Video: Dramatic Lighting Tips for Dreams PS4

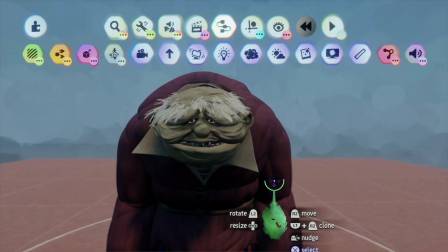8s
Hello everyone, this is Jimmy Cultist.
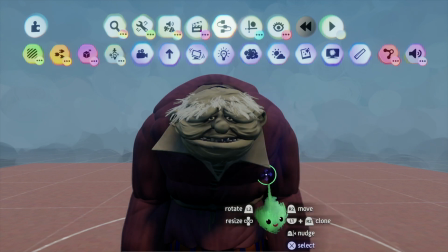12s
Today we're going to be doing a video about dramatic lighting in Dreams for cutscenes and static scenes.
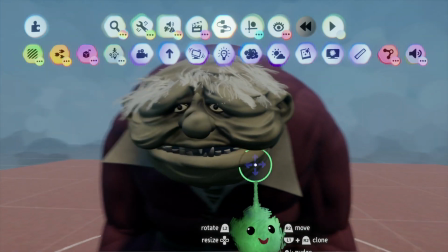21s
And a fellow in our comments, I believe, requested this, so I'm going to try to shine some light on this situation.
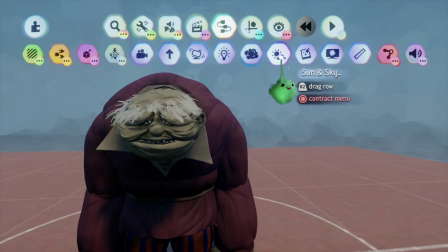30s
To start with, you're going to need a sun and sky tool.
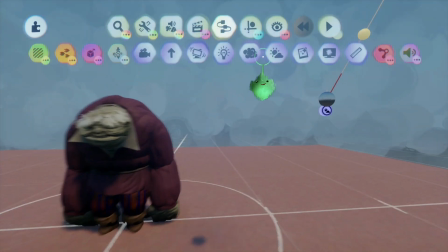36s
Just stamp it out right there. And you're going to need a grade and effects tool.
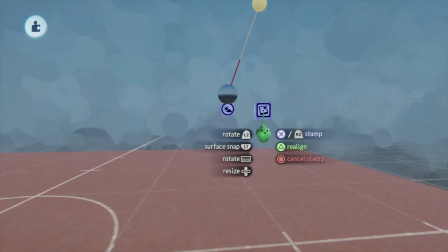44s
Just stamp it out right there.
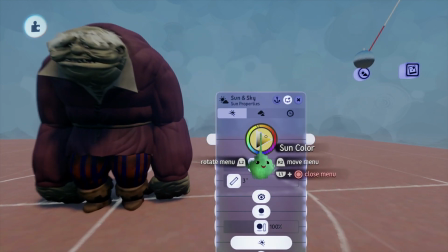49s
One of the things you're going to want to work with first is the background and the sunlight.
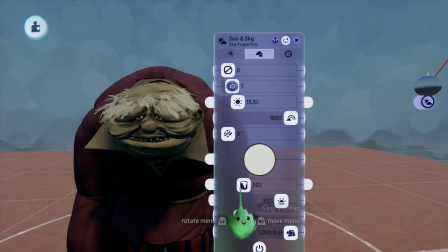55s
If you want like a serene day or something, like a summer's day,
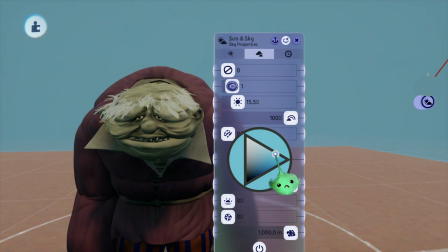63s
you can go for this kind of bluey stuff, maybe turn up the brightness.
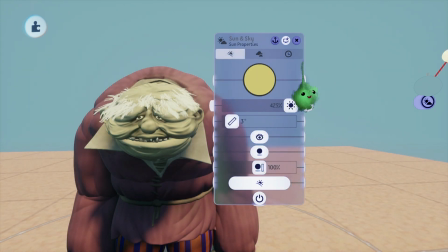69s
Could also be a foggy, overcast day. Really depends on the sunlight. But doing sunlight is really very basic.
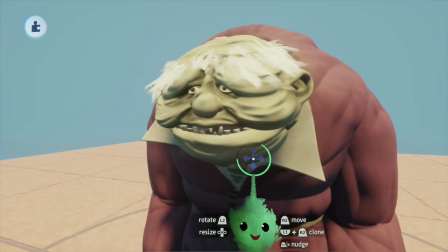77s
It's not often dramatic either, so that's one approach you can go with.
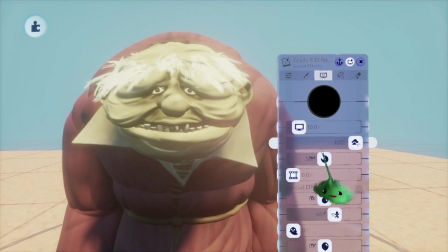83s
Also, if you want it to be sort of a Romeo and Juliet thing, just turn up the bloom really high, and then you've got this sort of romantic filter.
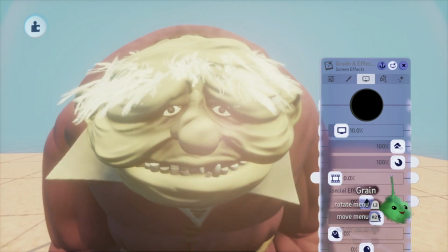92s
And the lens flare for even more effect. Make it like a J.J.
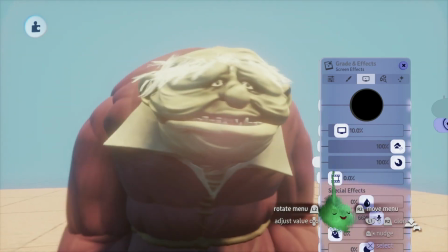97s
Abrams film. Now, let's just reset those.
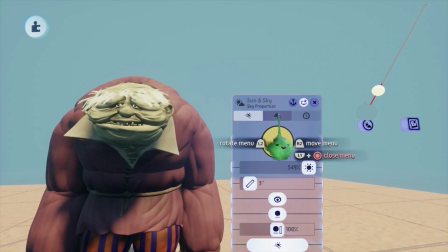104s
I'm going to try for some more dramatic, spooky lighting to start with. We're going to make it really dark.
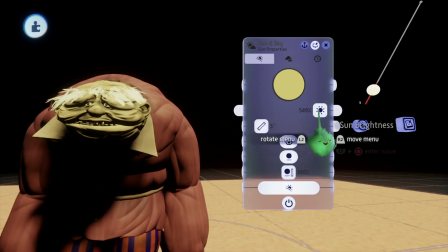112s
This is like, spooky stuff. Because I know a lot more about that in general.
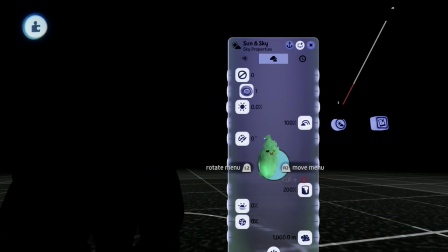124s
Just turn down the sunlight and turn down the sky brightness.
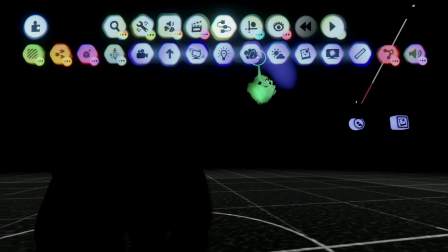128s
There are other ways of doing this, but this is just one of the best ones. Quickest.
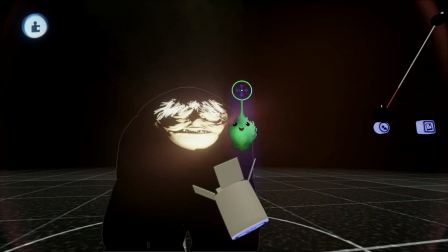134s
And take out a simple spotlight,
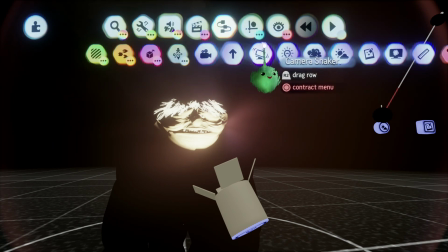139s
which you can get in, the camera and effects section of the tools, I believe it is.
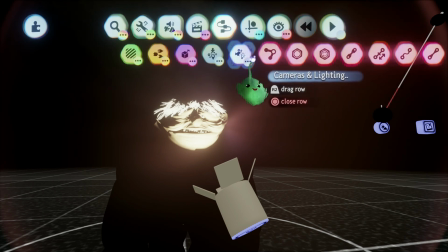150s
Yeah, camera and lighting, you can get it there.
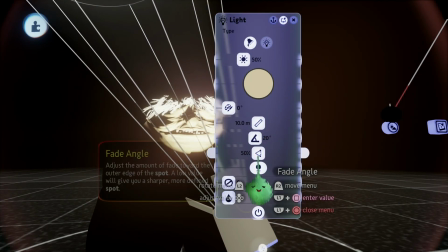155s
With this, you can control the fade of the beam.
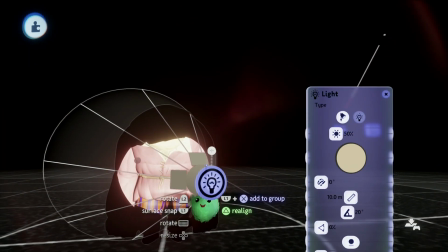159s
If you want like a really contrasty, like a flashlight, sharp edges to it,
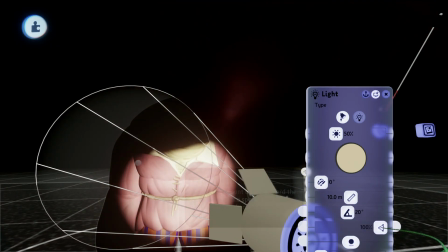166s
you can just turn down the fade angle to 0, or you can turn it up to 100 for really faded edges on the beam.
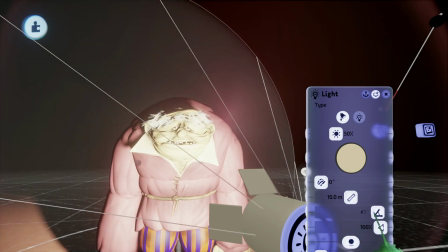175s
Also depends on the brightness. You can widen the angle of the beam right here.
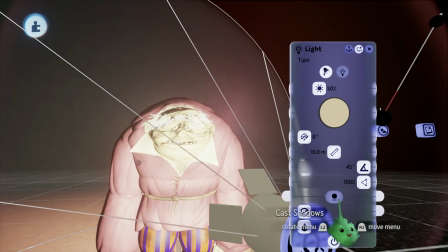185s
This will make it so it doesn't cast shadows.
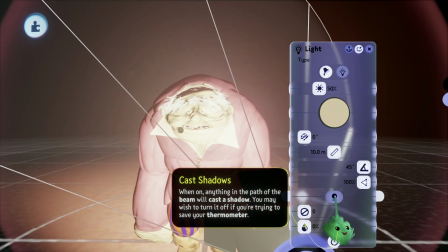187s
I don't often like to use this because it's not very dramatic not to have shadows, but that's an option.
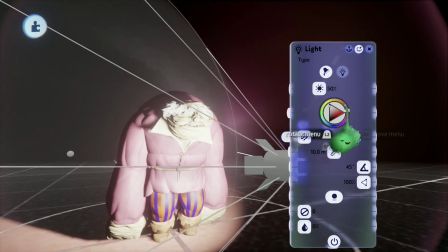196s
Now we're going to go for lighting. With horrific lighting, it's often good to have colder tones like white or blue, but you can occasionally go for warm tones like red if you're interested.
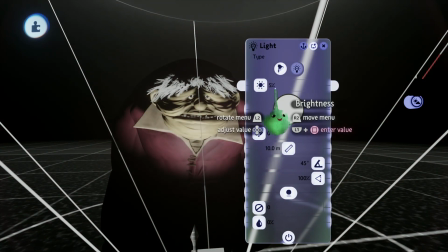210s
Also turn down the brightness, it needs to be sort of dim.
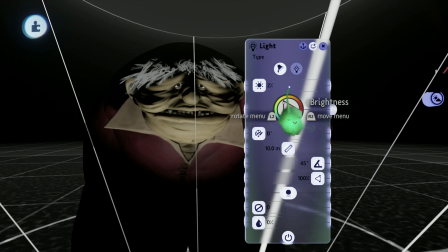214s
A quick and easy way to create a kind of creepy image is just to take the light and put it underneath the puppet,
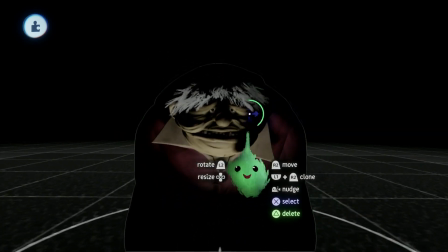223s
like so. Kind of like those old Universal monster movies. Let's turn down his hair just a little bit.
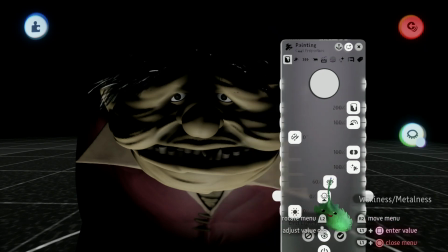229s
Make it less waxy.
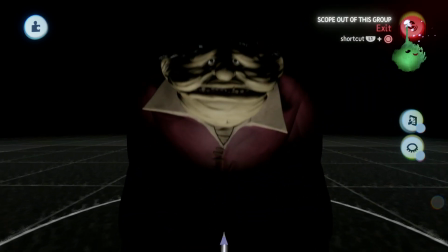235s
There. He looks kind of spooky.
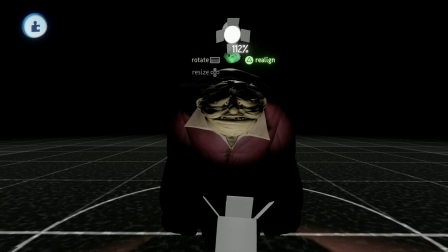238s
Another thing you can do is you can backlight him to add to the effect, There you've got something super spooky.
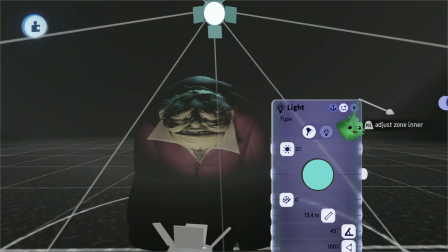249s
And you can use colder colors to contrast. Blue on white, that looks pretty good.
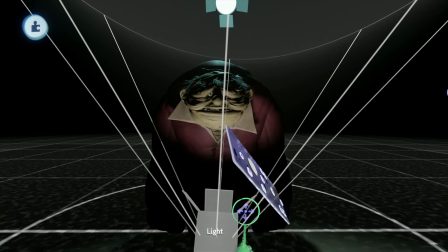257s
Or if you want to go really out there and take sort of a bold Italian approach,
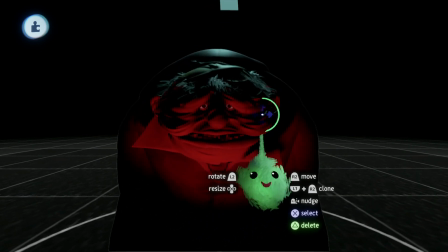264s
you can have super high contrasted colors like red, blood red, and blue.
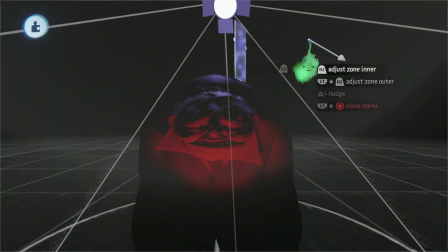273s
Or a dark purple for that kind of 80s style of contrast.
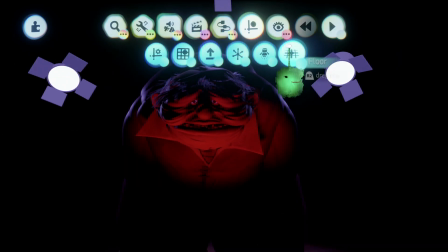281s
Now that looks spooky. Let's turn this off for maximum effect. Yeah, that's pretty good.
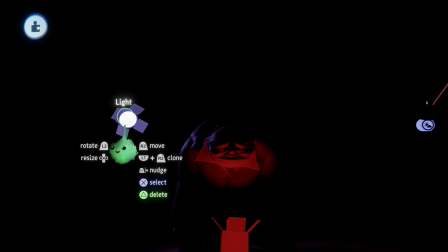292s
Now that's what I would do for spooky lighting. You don't always have to light them from below.
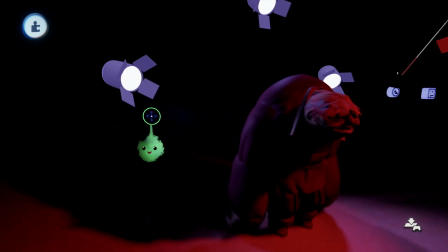298s
You can light them from overhead, It's mainly about creating contrast and a silhouette of the creature.
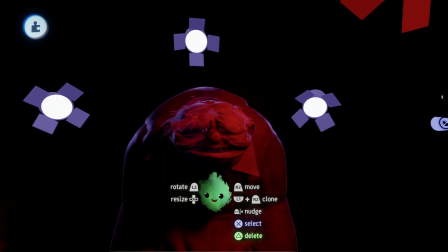306s
You want to accentuate form and all the dark spots when you're working with shadows.
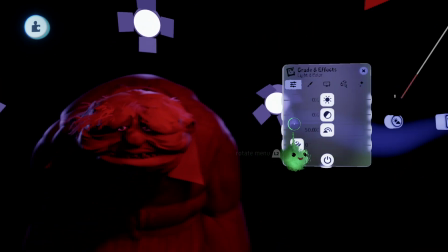312s
You want it to be high contrast. You can accentuate this to some degree with the Grade and Effects tool.
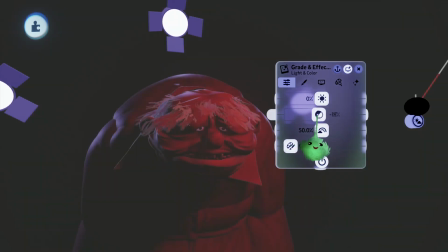318s
If you change the contrast here, you can make it lighter or darker. You can also accentuate color with the saturation.
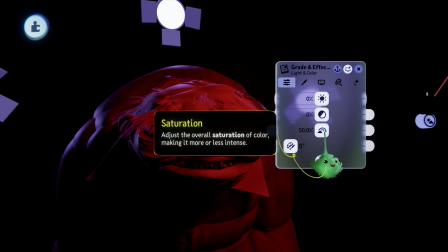326s
Or if you want to go for that sort of, you know, modern Resident Evil desaturated look, you can go lower.
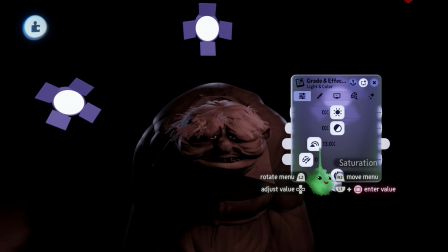333s
You can get this. Lower saturation. I really wouldn't touch brightness much, not worth fiddling with.
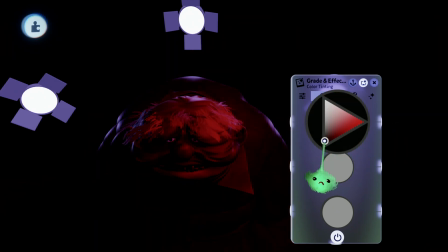342s
And you can kind of alter the nature of colors using these little sliders here.
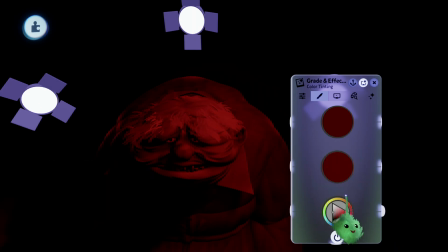353s
If you want to get kind of an infrared look or whatever.
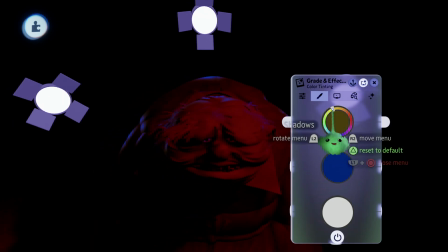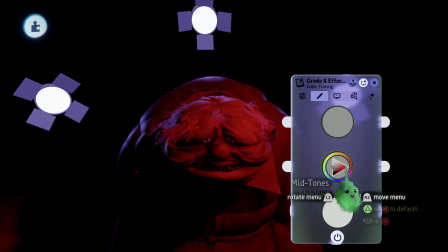362s
You know, just really mess around and have fun with these settings when you're lighting things.
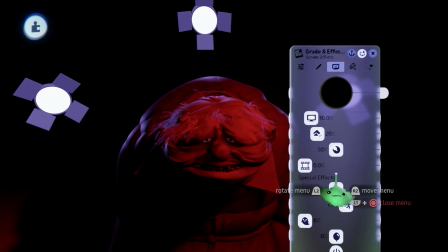367s
You can come up with a lot of good stuff just by wandering around through the effects. Grain filter, you know.
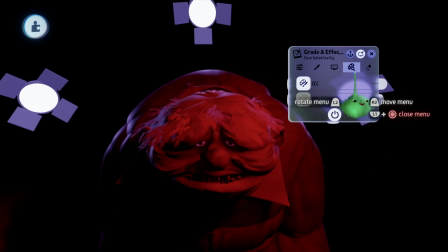374s
All that good stuff.
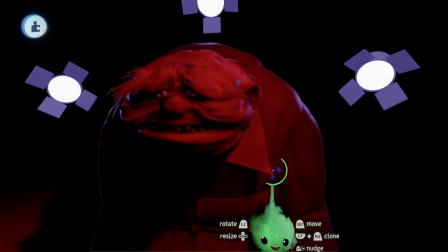377s
Anyway, now that I think we've kind of covered the basics of creepy lighting, so let's get on to,
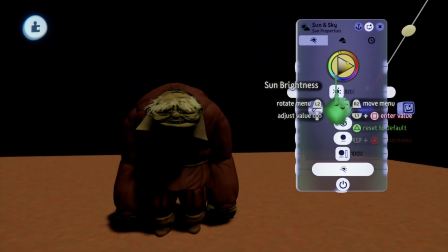387s
you know, more normal lighting.
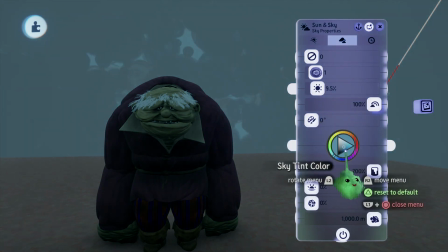394s
You want your background to be kind of dim, but not too dim.
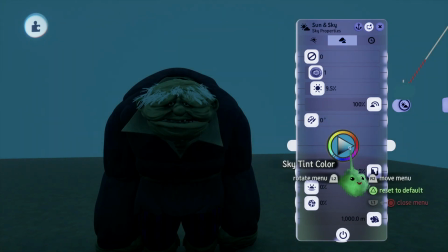400s
Let's try something a little bit more, you know, fun and happy, I guess.
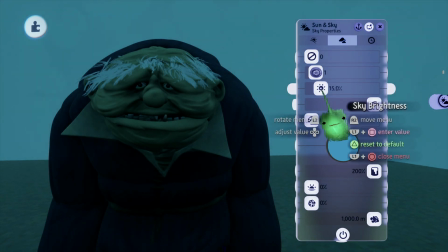405s
Like, just pretend this guy isn't ugly. Pretend he's Mario or something.
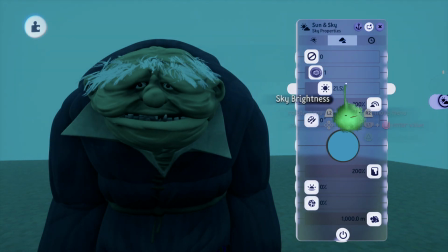413s
Okay. I think we got that.
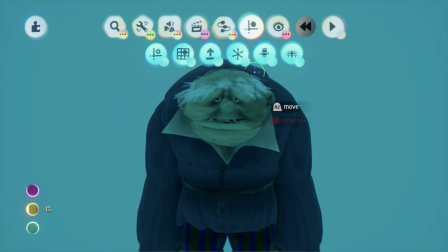420s
Another thing you can do is delete the floor if you want to, you know, take pictures for assets.
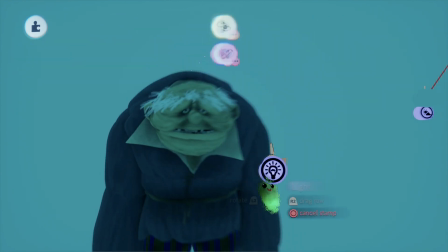424s
Just get rid of the little sculpts below, it's not really necessary. We're going to go for a fun sort of Mario-esque.
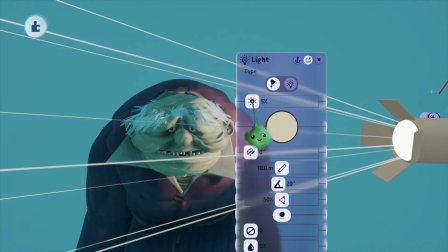433s
It's going to be difficult to do with this ugly fellow, but we're going to try it out.
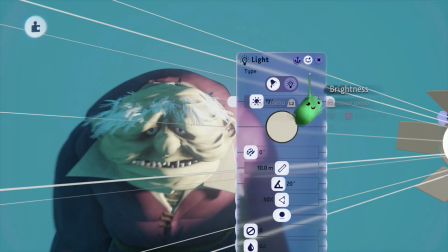439s
Just get some very bright, you know, happy colors.
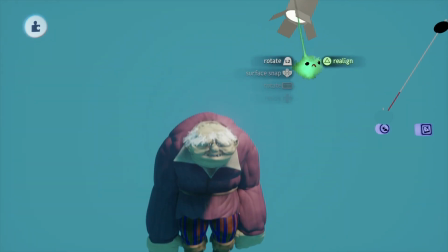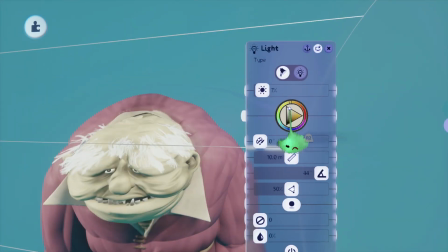449s
Often with the more light-hearted stuff, it's having more light and less shadows.
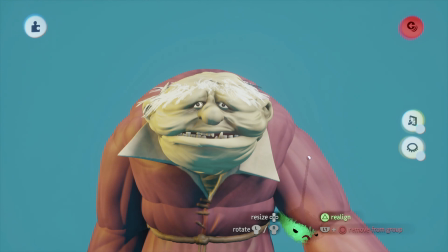456s
Like, just put him in a fun, happy pose too.
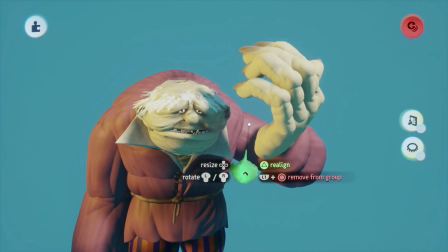462s
Like he's enjoying life. He's having so much fun.
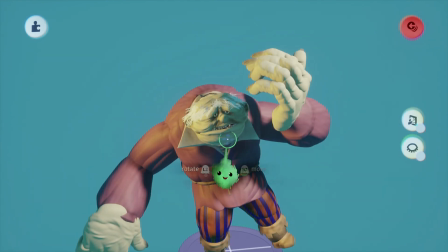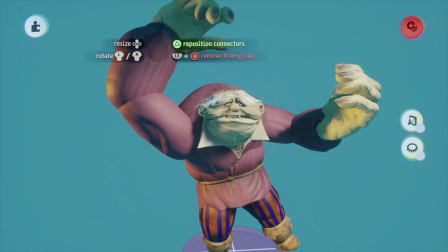476s
See, look at that. How could you not have fun when you look like this?
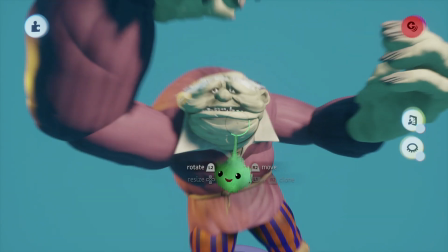485s
He's swinging from the trees. And open his mouth just for that extra level of glee.
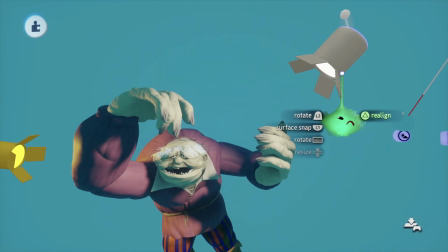493s
But yeah, this is like a good way. Just like, use brighter, like, cold lighting on one side and orange lighting on another.
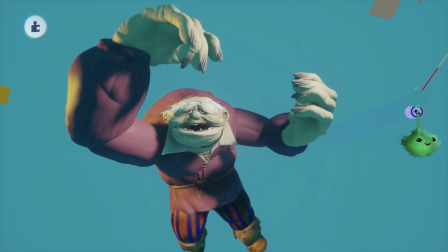502s
Generally makes things happy. A bright blue background.